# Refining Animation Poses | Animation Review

Hey, I'm Jacob. Thanks for sharing your work. I'm excited to look at it and talk about it with you. You had said simply that you're a game animator and the theme is the Rose Killer. Let me double check that. Yes, Rose Killer. Cool. So let's jump in, take a look. It's a pretty long clip, which is impressive, and I have some things that I want to share with you to see if we can push it a little bit. Let's jump in.
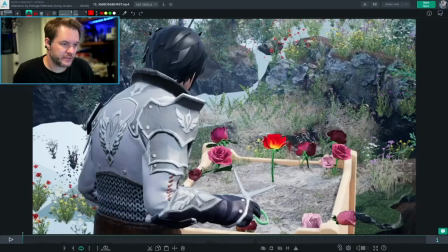All right. Here we go. Hold on, my computer just chugged. I'm gonna try again.
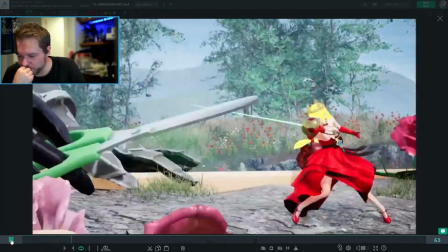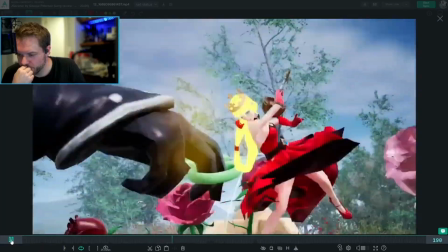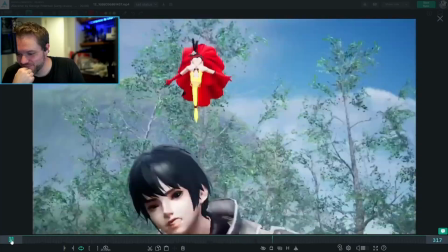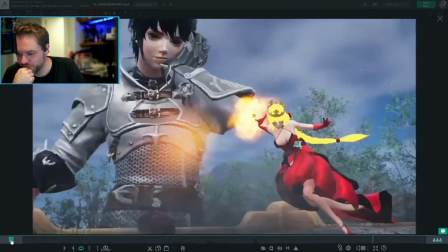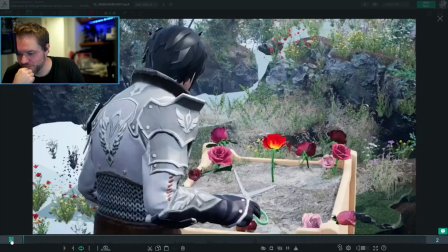Cool.
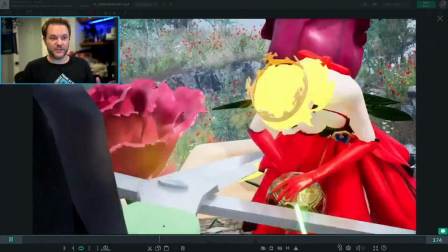Alright, I'm gonna turn off the sound. There's a lot happening here. This is a really long fight scene. It's really cool.
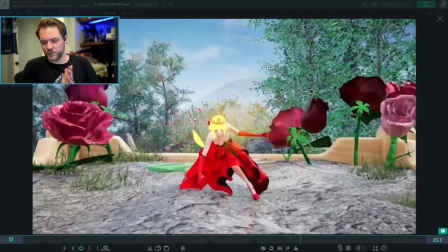I have some ideas that I want to share. So, I think first and foremost, my thought is clarity.
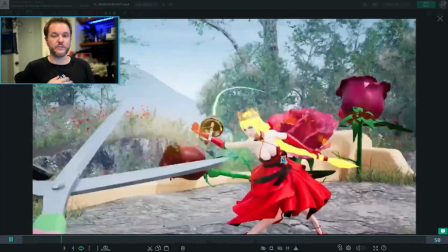Where can we find ways to make everything even more clear and make sure that the audience follows all of the action?
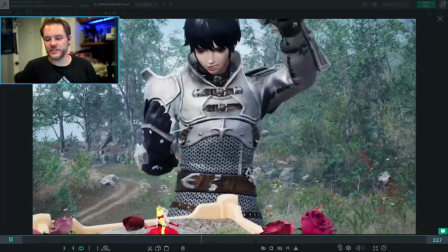Right off the bat, the first thing that I notice is that, actually the first thing I didn't notice,
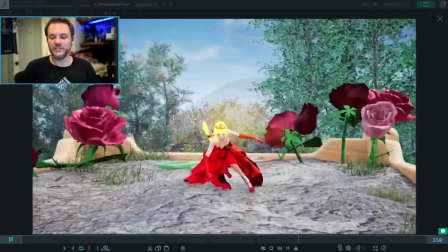which is kind of the point, is I didn't notice that it was a rose that turned into her,
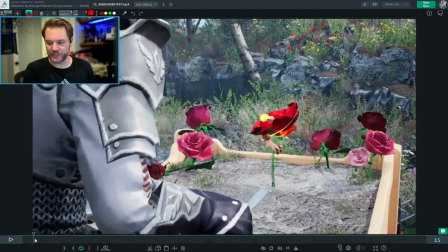or that she came from the rose. There's only, 15 frames of it being a rose, maybe less than that.
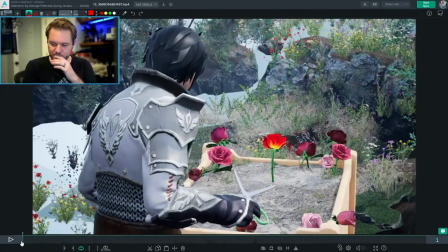Really 11 frames of it being a rose before it starts morphing into her. Oh, looks like there's a render error on the first frame too.
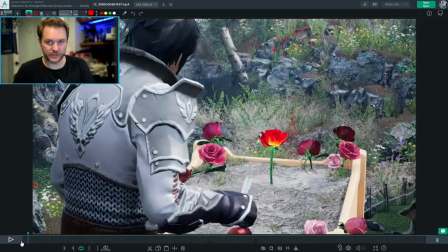But I had to watch it a second time before I even noticed that it started off as a rose, and then it turned into her.
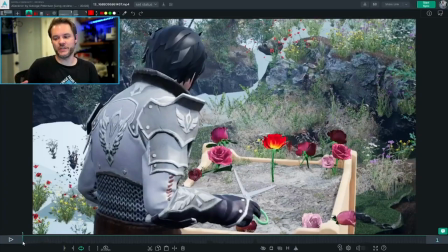So I think probably presenting this a little bit more. It's also very small in frame, and it's not really drawing your eye too much. It has bright colors, but there's so much noise happening all over the place. If you were to kind of highlight that area and make sure that our eye knew where to look right off the bat.
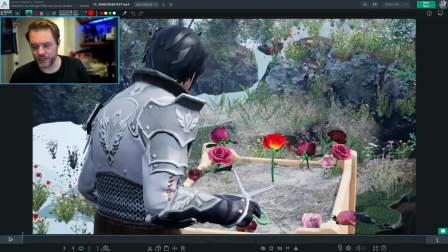If this is the highest contrast piece, which it kind of is, but barely at the moment, because there is so much happening. Actually, this might be the highest contrast part from this darkness to this lightness. So there's a lot of things competing for attention here, and using
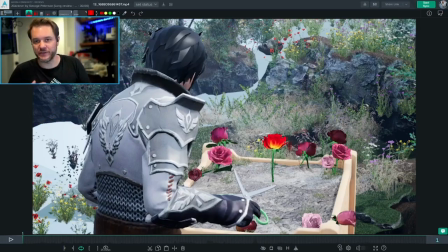the light or the saturation or a little bit of everything to kind of draw our eye to the right spot can be really helpful, and extending that time that we get with the rose a little bit longer. 11 frames probably isn't enough.
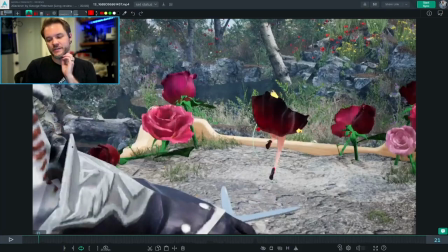In combination with a moving camera and the scissors, there's a lot to read in 11 frames, right?
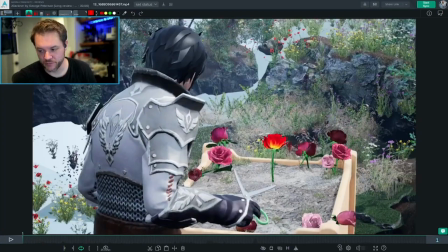And so if you spent longer with her being a rose, longer with the rose itself before it turned into her, I think we get a better, clearer read on it. Then the scissors as well. So I mentioned that there's a lot to take in those first 11 frames.
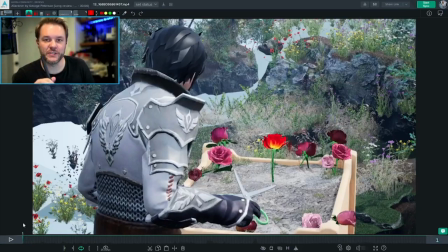So you also have the scissors kind of chomping there at the beginning, which is great setting up, but it's also competing for attention with the rose.
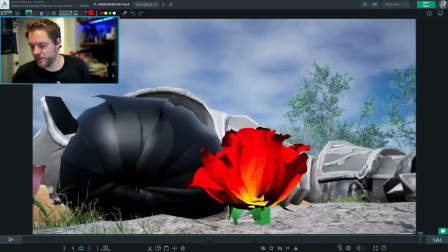So if you do have the ability to make a 500 frame shot,
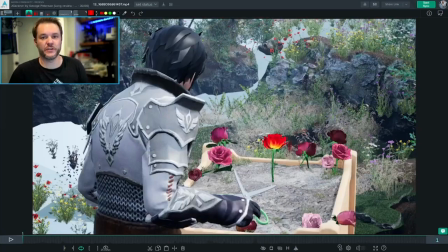I would use more of those frames to make sure the audience understands the concept that we're heading into right away, and then maybe take some frames out of some action bits here or there. So that might mean clearer staging of the scissors and the rose,
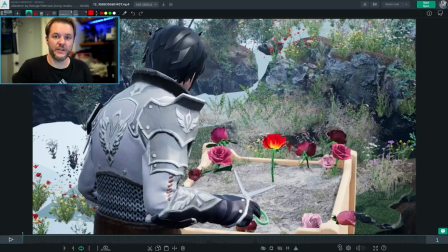and for a little bit longer, so that you can show one, then the other, and then it changes. Something like that. And it doesn't have to be this exact camera. It could be tighter in or closer in or something like that.
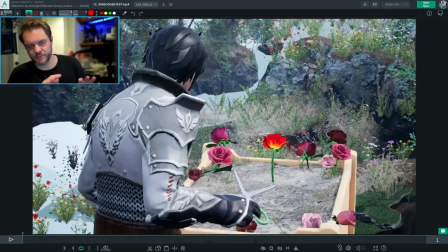Anyway, that's my first thought, is clarity of making sure the audience follows along with what's happening right away, and we get the concept.
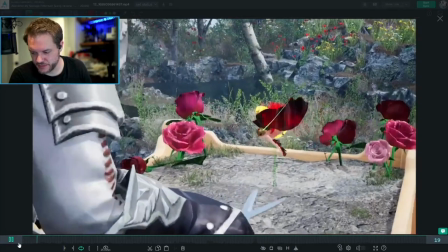All right, next. Oh, you know what?
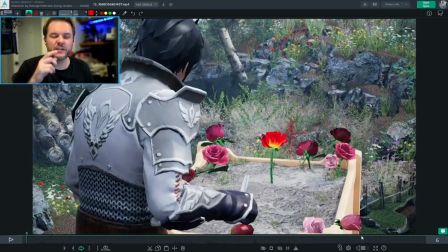Actually, on that point, I wanted to bring up that it feels a little bit like maybe you added the sound way after doing the animation,
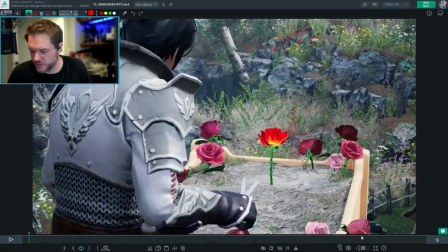because they don't always sync up. Let me see.
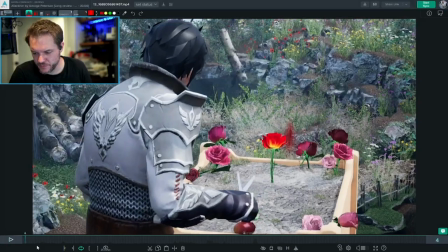Okay, so the clip of the scissors. Right here, it's happening before the scissors actually snap together.
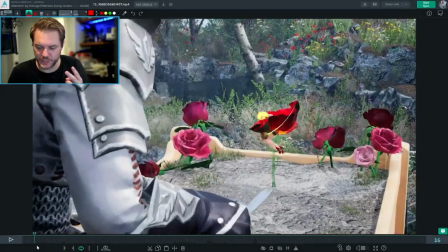And the second time it works well.
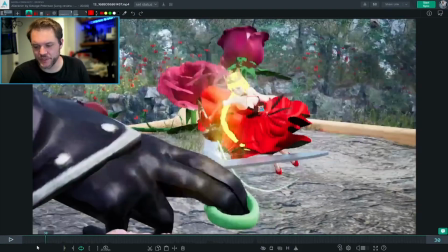And there's a handful of spots that feel like that, where it feels like there's not quite this connected sound. So maybe it's that you found sound effects afterwards and threw them onto the animation. I would try in the future to gather sound effects as you're working so that you can animate to them,
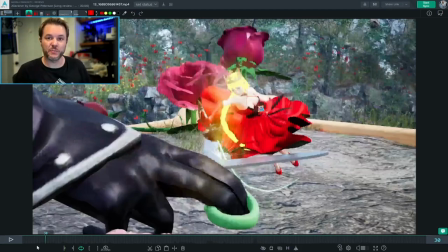so that you get that speed, the sharpness of that sound, if that's what you're going for. Otherwise, those things start to feel a little disconnected, and it kind of takes you out of it for a second, that they don't really line up. That the sound feels real abrupt, but the motion is kind of soft. And the same thing with kind of some footsteps here or there, things like that.
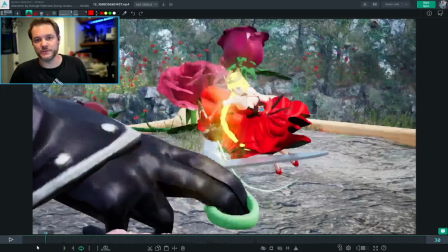In order to better sync those, sometimes it's helpful to get them while you're animating and animate to them, because they can help. You can almost find the rhythms that you want to hit within the sound effects and build up like an audio track that has that, like the melody that you want to play, of the boom,
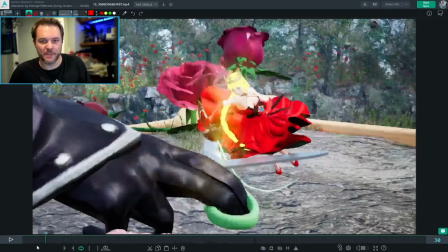clack, da-da-da-da, boom, ch-ch, whatever it might be, that you don't always feel when you're only watching something. And so it can be helpful to balance those two and find the rhythms in the sounds and the animation while you're working,
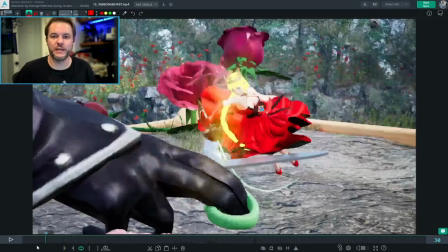and build them up together so that you force yourself into those melodies, those variations, that kind of musical, as you go. And then they'll kind of be playing off of each other. The visuals will play off the sound, and the sound will play off the visuals as you start building things up and realize, I should trim frames out of that one so that it happens quicker.
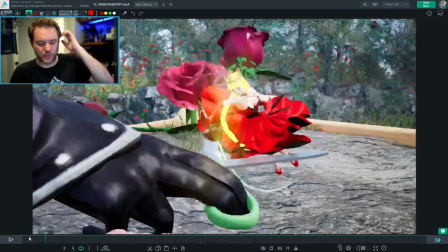Things like that. Both of those things working in unison can create some really awesome stuff.
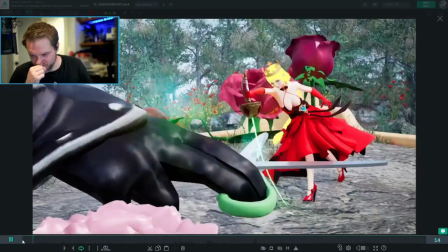All right, what's next? So when she comes out of being the rose, excuse me,
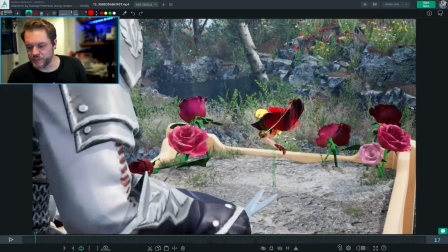it feels a little bit strange to me that her legs are bent, because it feels like a great opportunity to have them just as the stalk,
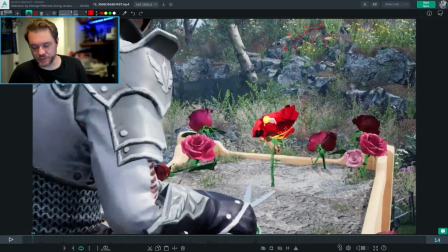the stem of the rose. And then if it starts off that way, then maybe she can start to curl up into this,
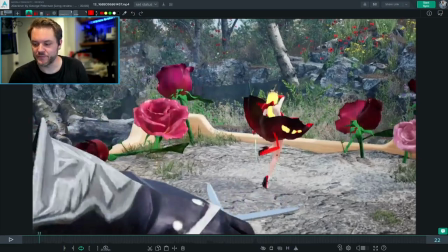so that she brings one leg up like you have for her landing, while they started off both being down with the stem, and then she brings one up as she is landing, and I think that would make some nice opposing action, because her body's going down but her leg's going up,
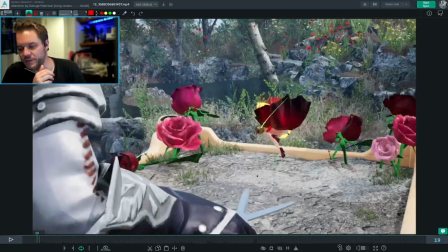and that'll work nicely.
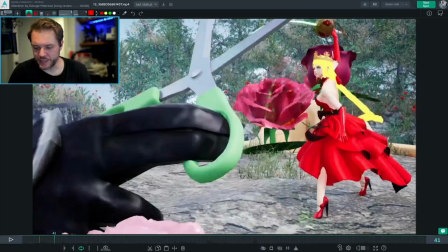All right, then let's get into some action.
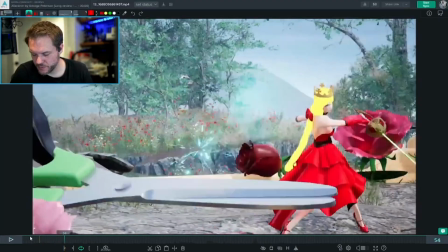Cool.
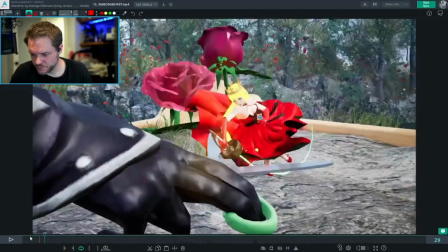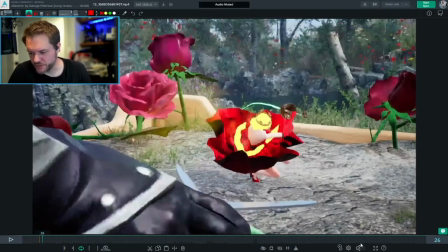Turn off the sound. A nice scrub to not bother your ears.
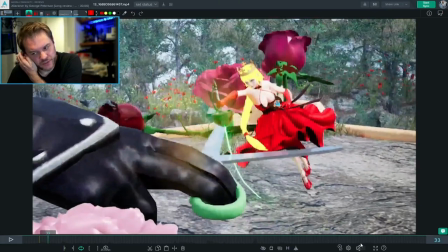I feel like this is another case where we could work on the clarity of what's happening here.
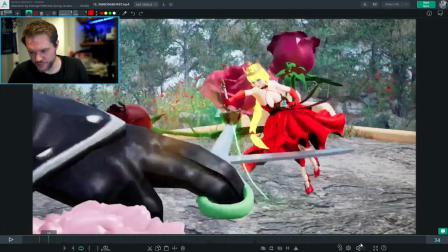It's pretty cluttered. Like, this is directly on top of the scissors. You get a little bit of hint of where that contact actually is, which is right there, but it's not staged in a way where that's super clear.
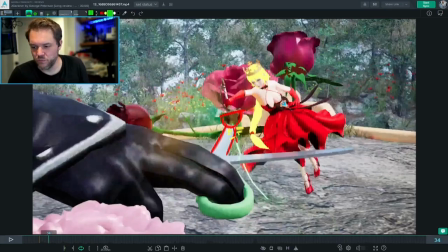So there's a million ways to solve this. One might be having the sword over here and making it a little bit clearer that this is contacting right here, so that you're separating those pieces out and her arm is more outstretched.
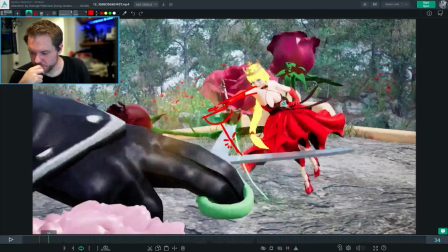That might work well. Or, let's see what else.